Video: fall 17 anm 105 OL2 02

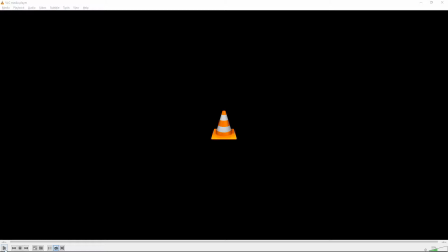0:00 Next up is Marcus.
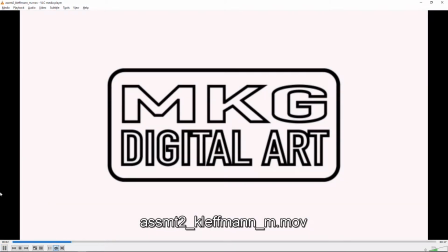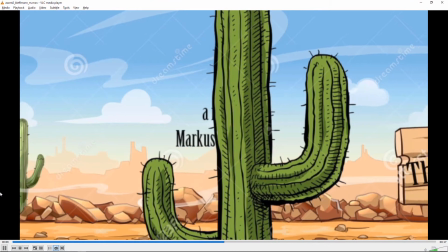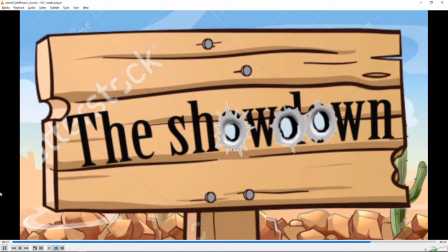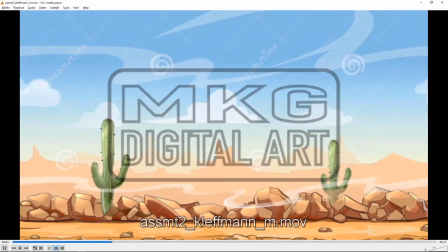0:18 Okay, it looks good. Let's just watch this again with the volume down. Yeah, a good choice of artwork.
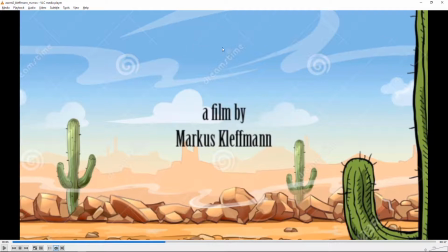0:26 As a few people have mentioned, you'll need to paint out the you know, the image protection stuff. You know, you'll just have to really get in there and paint it out. it shouldn't be too hard you know for some areas like you could select an area and use content
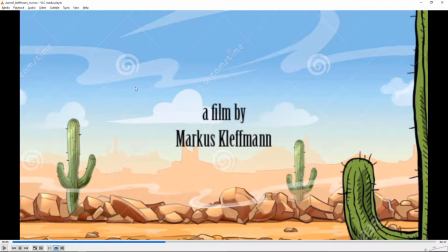0:46 aware fill I believe you just I think it's like shift F5 in Photoshop if you select a region it should just certain areas it'll do a better job than others but try it you know as much as you can go around and and see how much
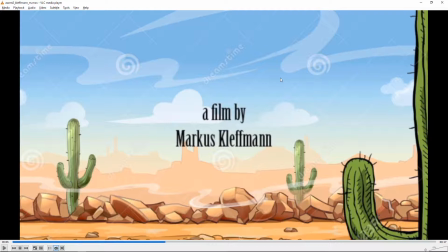1:02 you can use that other areas you're just gonna have to really get in there and paint it to fix it in Photoshop if you need you know help with that I can demonstrate. Just let me know. But yeah, obviously, you know, that's distracting. You'll have to clean that up. But it's a good image apart from, you know, that stuff.
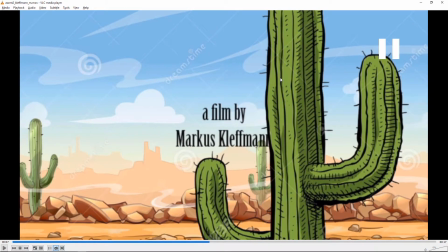1:20 And yeah, I think that the font you're using, I really like the foreground movement stuff here.
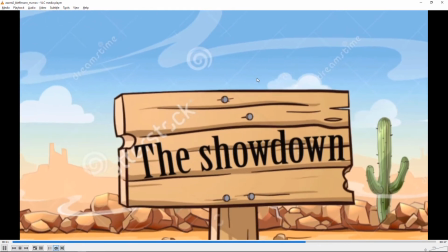1:27 That's really nice to have that as a separated foreground element. It might be interesting to, you know, since you have this separated cactus,
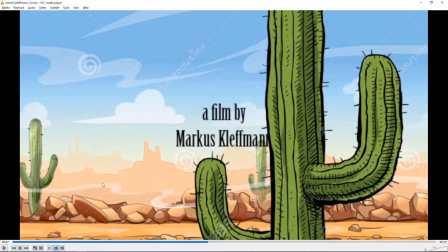1:36 you could do some additional ones at different distances from the camera so you know this one's very close maybe there's one a little further away or something like that you know if you have maybe if you have the whole cactus
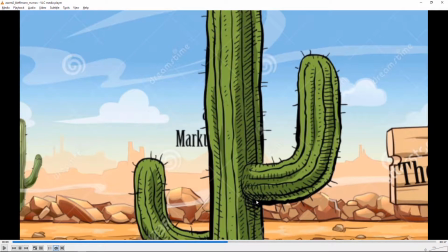1:49 if you don't I would say that'd be harder to do um yeah
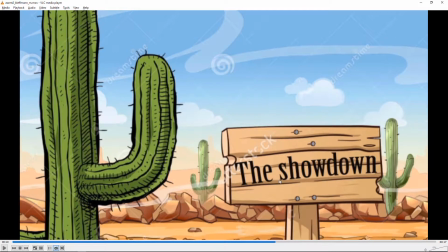1:55 and the sign looks good as well um yeah
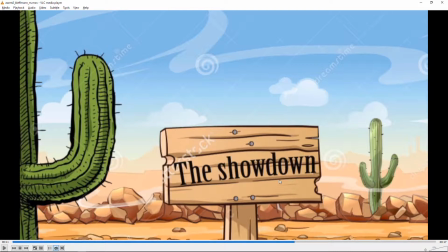2:01 I mean especially the cactus at least the cactus and the sign could be at slightly different distances it would be a little more interesting to have them exactly on the same plane so you know the stuff that's closer could move it just moves slightly faster than the stuff further away so you could have it i mean even if you
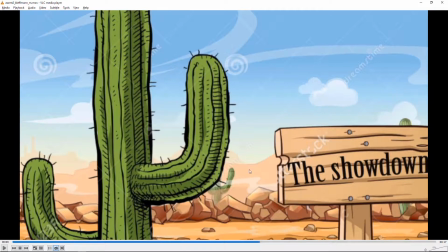2:17 just even if you didn't move these and just change the speed they would appear to be at different distances from the camera which would make
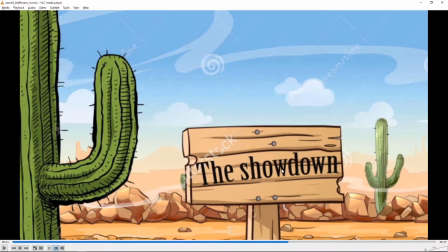2:25 it more interesting than have them move perfectly together um and uh yeah i mean i like that you've kind of shaped the lettering to the sign. That's good.
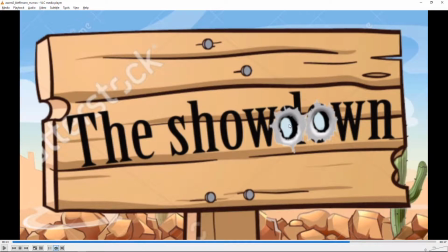2:40 And yeah, I like that we actually see through the holes. That's kind of cool, rather than just seeing black or something like that, you know, through to the other side, or at least it appears that way. It's good. Yeah, so I think, you know, overall it works out well.
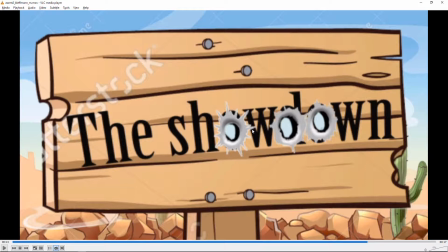2:56 I think the biggest thing is painting that stuff out, and then having the stuff move at different speeds would also improve this.
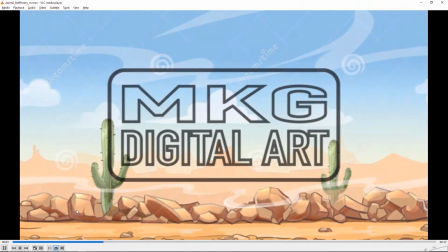3:05 I think that the logo, you know, I don't know,
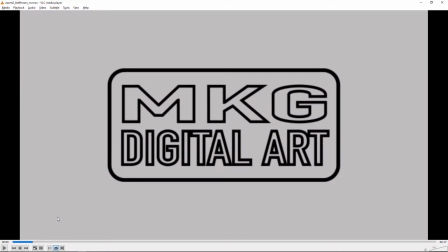3:09 I think this could use some work. I think that some of the spacing looks off, like when I see the distance between the M and the K versus the K and the G. The K and the G are almost overlapping,
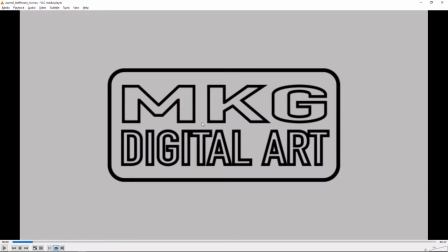3:26 but the M and the K have a big gap between them. And I think that for the size of the lettering, the thickness of your outline is on the thick side,
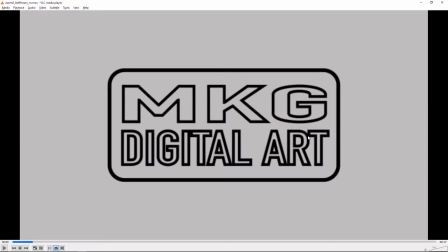3:39 so when you have these blending together, but most of them not, especially right here, that's not looking so great. So I think, you know what might help is if you just lose the outlines and just do, you know,
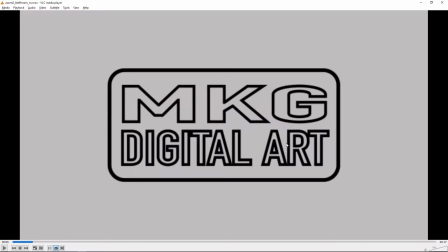3:57 solid text because I think you'll run into less issues with the spacing then and I think it just makes for a cleaner image.
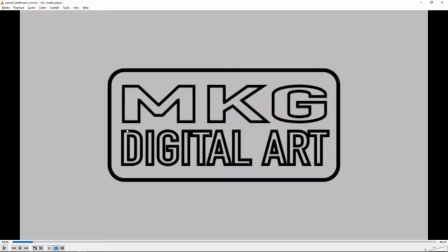4:06 But all that said, I don't know, it also, it seems pretty, I don't know, vanilla. Like you could do something more conceptual with it. Like, you know, like that there's some sort of more of an idea behind it.
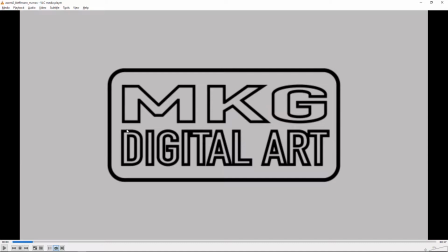4:24 It just seems pretty simple now. It's not bad, it's just not, I'm not left with any particular impression. So it would be interesting to kind of, I don't know, spread your wings a little bit and try something a little edgier, more creative. But anyways, if you're going to stick with this, that's fine. I think it just needs to be cleaned up a little bit. Okay.
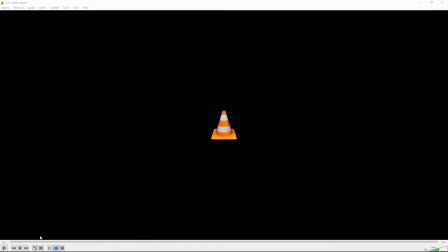4:46 Next up is Brit D.
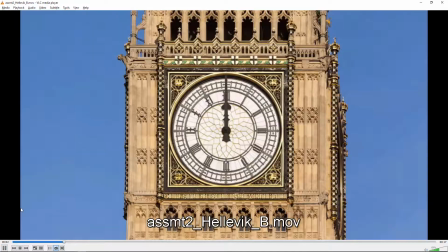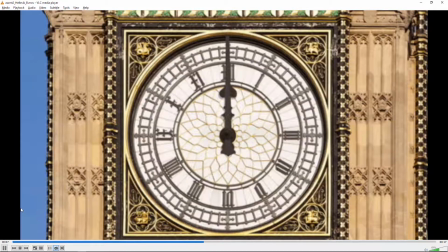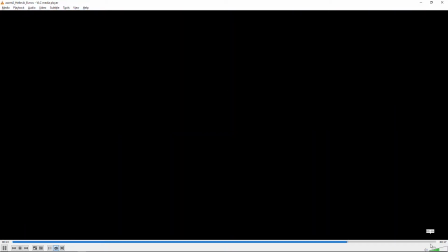Okay.
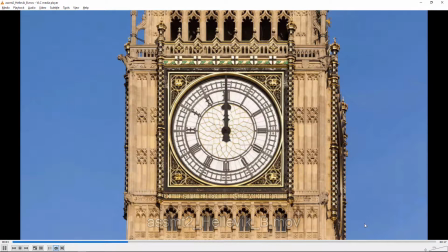5:06 I like that, how the bell is timed to the edits.
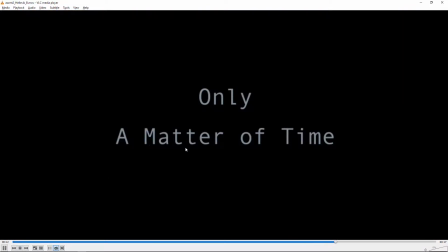5:17 And it goes well with the theme of the title.
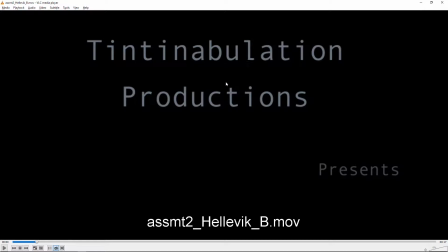5:25 I think I would choose a different font. It looks very kind of basic and there's some funny spacing issues like in this area looks tighter.
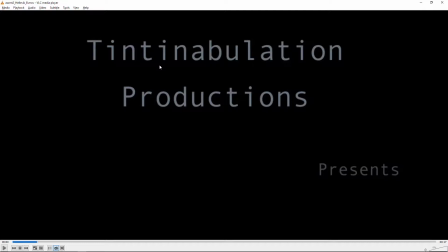5:41 So yeah just try some different fonts. It doesn't really say anything and you might want to come up with more of like a logo for it.
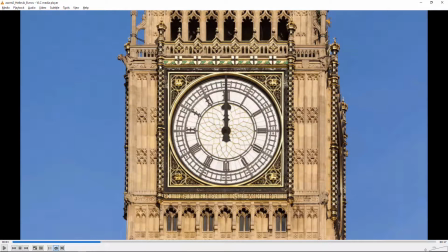5:49 And then it's an interesting clock tower, but if you're going for a Western theme, you know, you might come up with a simpler clock that you might find in a Western town versus this, which, you know, I don't know where that clock tower is, but it reminds me of Big Ben or something like that.
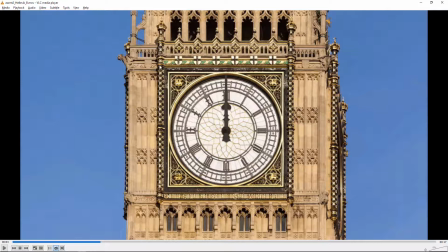6:12 So if this is related to the film, and the title of the film, and it's supposed to be a Western, this is obviously not the kind of clock tower that you would find in a Western. So I'd go for a different one. The other idea I had was with each cut,
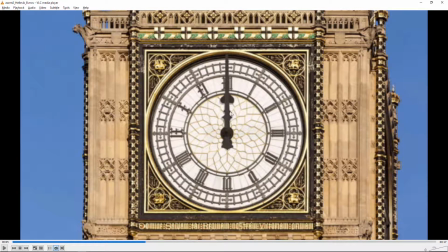6:28 if you'd gotten with Photoshop and you painted the hands to be in slightly different positions, you could have it tick with each cut, and I think that would be more interesting than just the still image. so that it was,
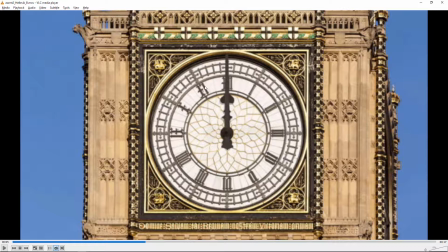6:41 you know, the time was moving forward rather than just being at the, you know, at the noon time. So yeah, just a few ideas. So yeah, I think you could keep going. I think more of a logo, better font, and some kind of animation on the clock, and maybe even choosing a different clock tower altogether.
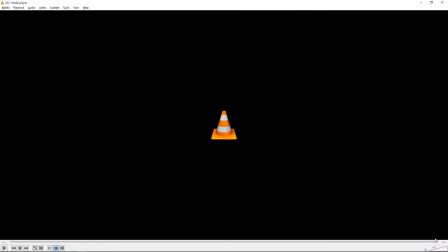7:04 Next up is Alina.
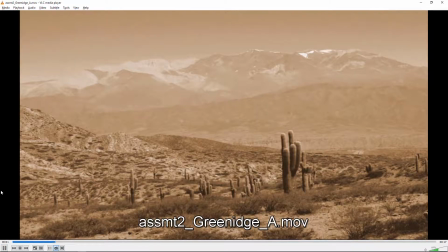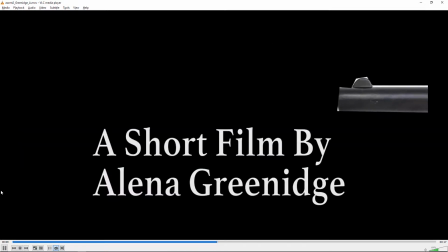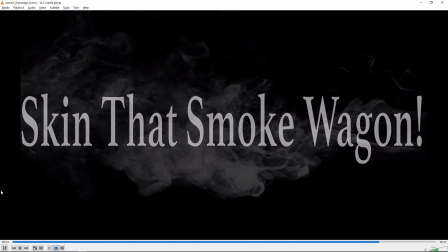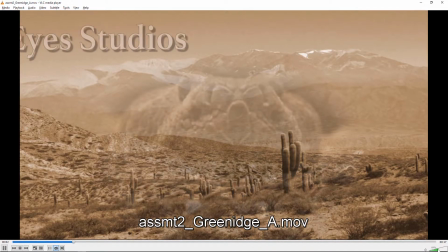7:25 Okay, so a lot of interesting elements in here.
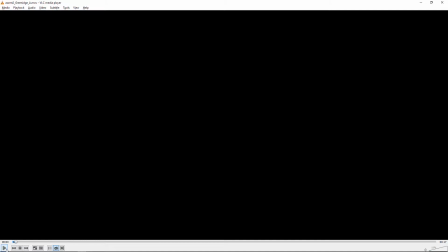7:30 I think the, let's just go from the start, it's
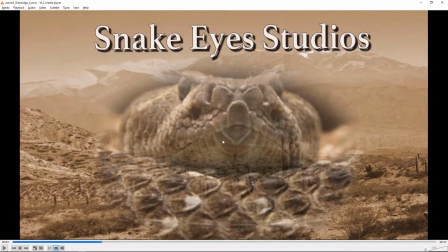7:36 a good choice of background, and I like how you match the, you know, the colors of the background and the snake.
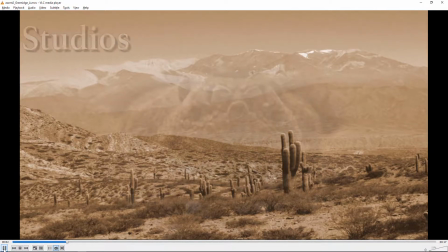7:46 Generally it's felt that there's always exceptions to
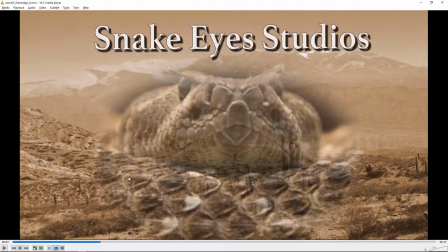7:51 everything but drop shadows are sort of frowned upon these days. It has kind of like an amateurish look to it. So I would see if you can do this without the drop shadow and further even no outline either.
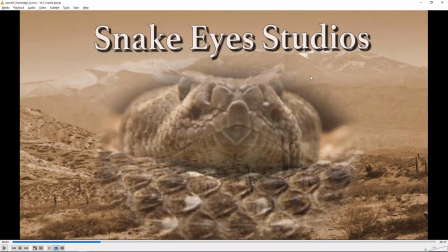8:09 If you can just do the text without outline and without drop shadow, it looks...